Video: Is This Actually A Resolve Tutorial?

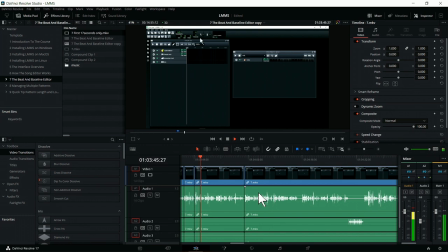Now to 4-4. Okay, with the time signature set to 4-4, one of the things about this particular section is we are... For those with a little more musical experience... Speaking of sound, let's go ahead and add our first note.
So you can... So what I'm thinking about right here at the moment is we could probably chop a lot of this out and make a note back to me,
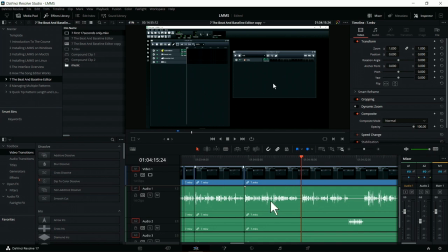the producer, that perhaps this would be best said earlier on, because I'm talking about the section, but with seven lectures in, so we're probably about 40 minutes in at the moment, and I'm saying about what we're going to do in the section. This should probably go in the intro.
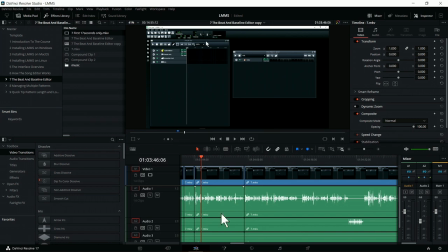And it might mean that I've forgotten to put it in the intro. Or at the moment, the intro is a temporary intro and I'm still structuring the whole thing and making sure that it flows well. So that bit there, I'm going to try and remove it because I'm talking about the section as a whole and I need to make a note to myself that this is going to probably be an issue.
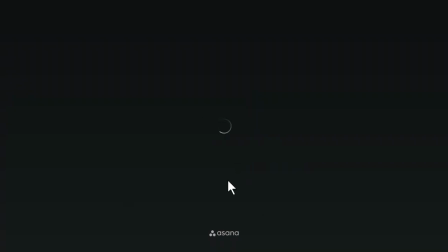So before we go any further, I'm going to go to Asana and create a task and assign it to myself.
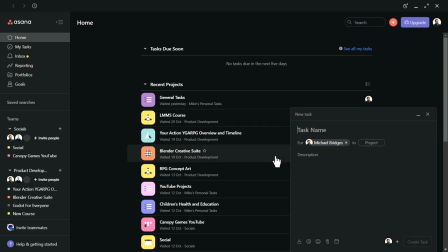So I'm just going to create task. Your use of Asana will look slightly different to this because you won't see all of the projects that we're on. So we're going to call this LMMS intro explanation. And just say here, removed from lecture 7.
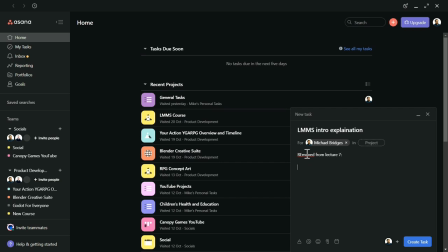And then we can just type out a quick thing about what it's about. So what it's about is section is all about... standard rhythms, not themed. And then perhaps say add to beginning of course ?
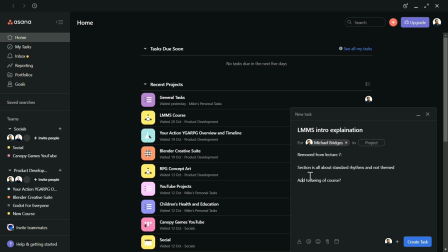Not and, add. There we go. Perfect. I'm going to create that task. It's assigned to me.
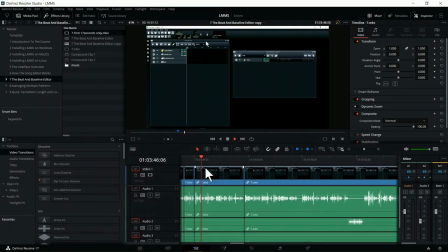And yeah, back to editing.
Like before. Speaking of sound, let's go ahead.
So let's go ahead is something I say quite a bit. Let's find where I do it.
Sound, let's go ahead. Let's go ahead.
So that's going to be our out point there.
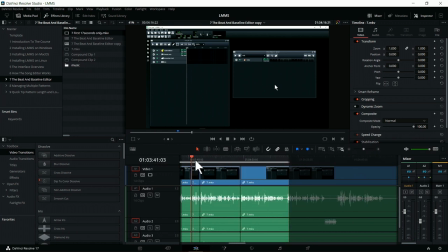Okay, we need a proper intro to it. Does it work if we just start from here?
Well, I'm going to set that back now to 4-4. And then say, let's go ahead.
I think that works, you know. I might need to give myself a bit more space. Let's zoom in and make sure that cut is good.
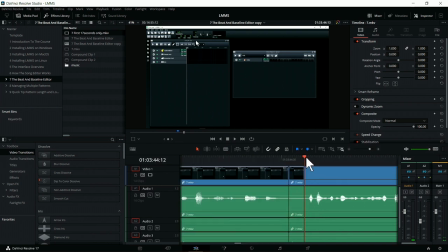I'm going to come all the way back to here to give myself a bit of extra space. Myself, good speaking. Let's try this again.
Up to 4-4. Let's go ahead and add our first note. So you can...
That kind of works.
Changes of colour.
Brilliant.
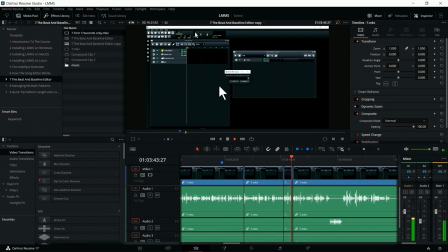Well, I'm going to set that back now to 4-4. Let's go ahead and add our first note.
Okay, it's a bit clunky on the interface itself, and that's mainly because of this gap here. We've got the cursor skipping. Notice on this frame, the cursor is at the top here. This one, it's down slightly. This one, it's all the way over here.
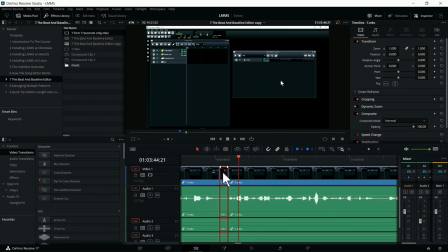There's no easy way of fixing that, but having this extra cut here where we don't need it, we can just remove it, but I still want that gaps, and then we can expand the video from earlier across.
4-4. Let's go ahead and add our... Let's go ahead and...
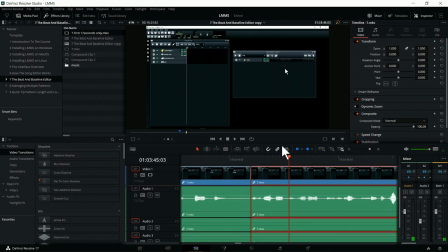I think I need a little bit more from here, and because everything's linked together at the moment, I can just push... I could just push and pull back again. 4.
And let's go ahead and...
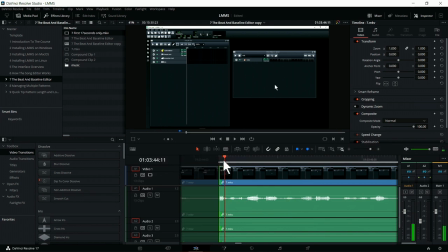See if I can remove where I need. And this is actually where a higher frame rate or sample rate can actually come in a lot of use.
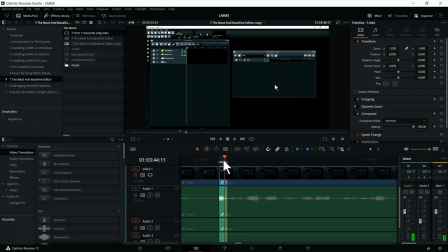So let's try not there, back there. Okay. Let's use the delete key to ripple delete.
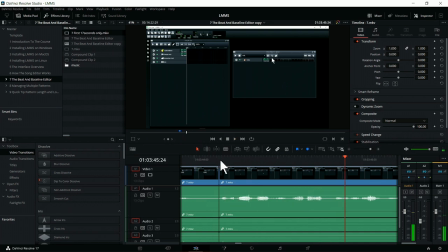Let's go ahead and add our first.
Yep.
Let's go ahead and...
It's not very well articulated. And if this was really bad, but everything else in the video was good, there's no reason why you can't ask the author,
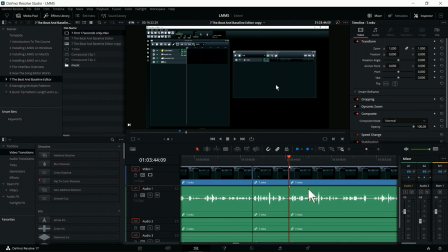or in case me, to come back and say, let's go ahead.
Let's go ahead and add our first notes. So you can add notes to this by clicking. So I could go and do that.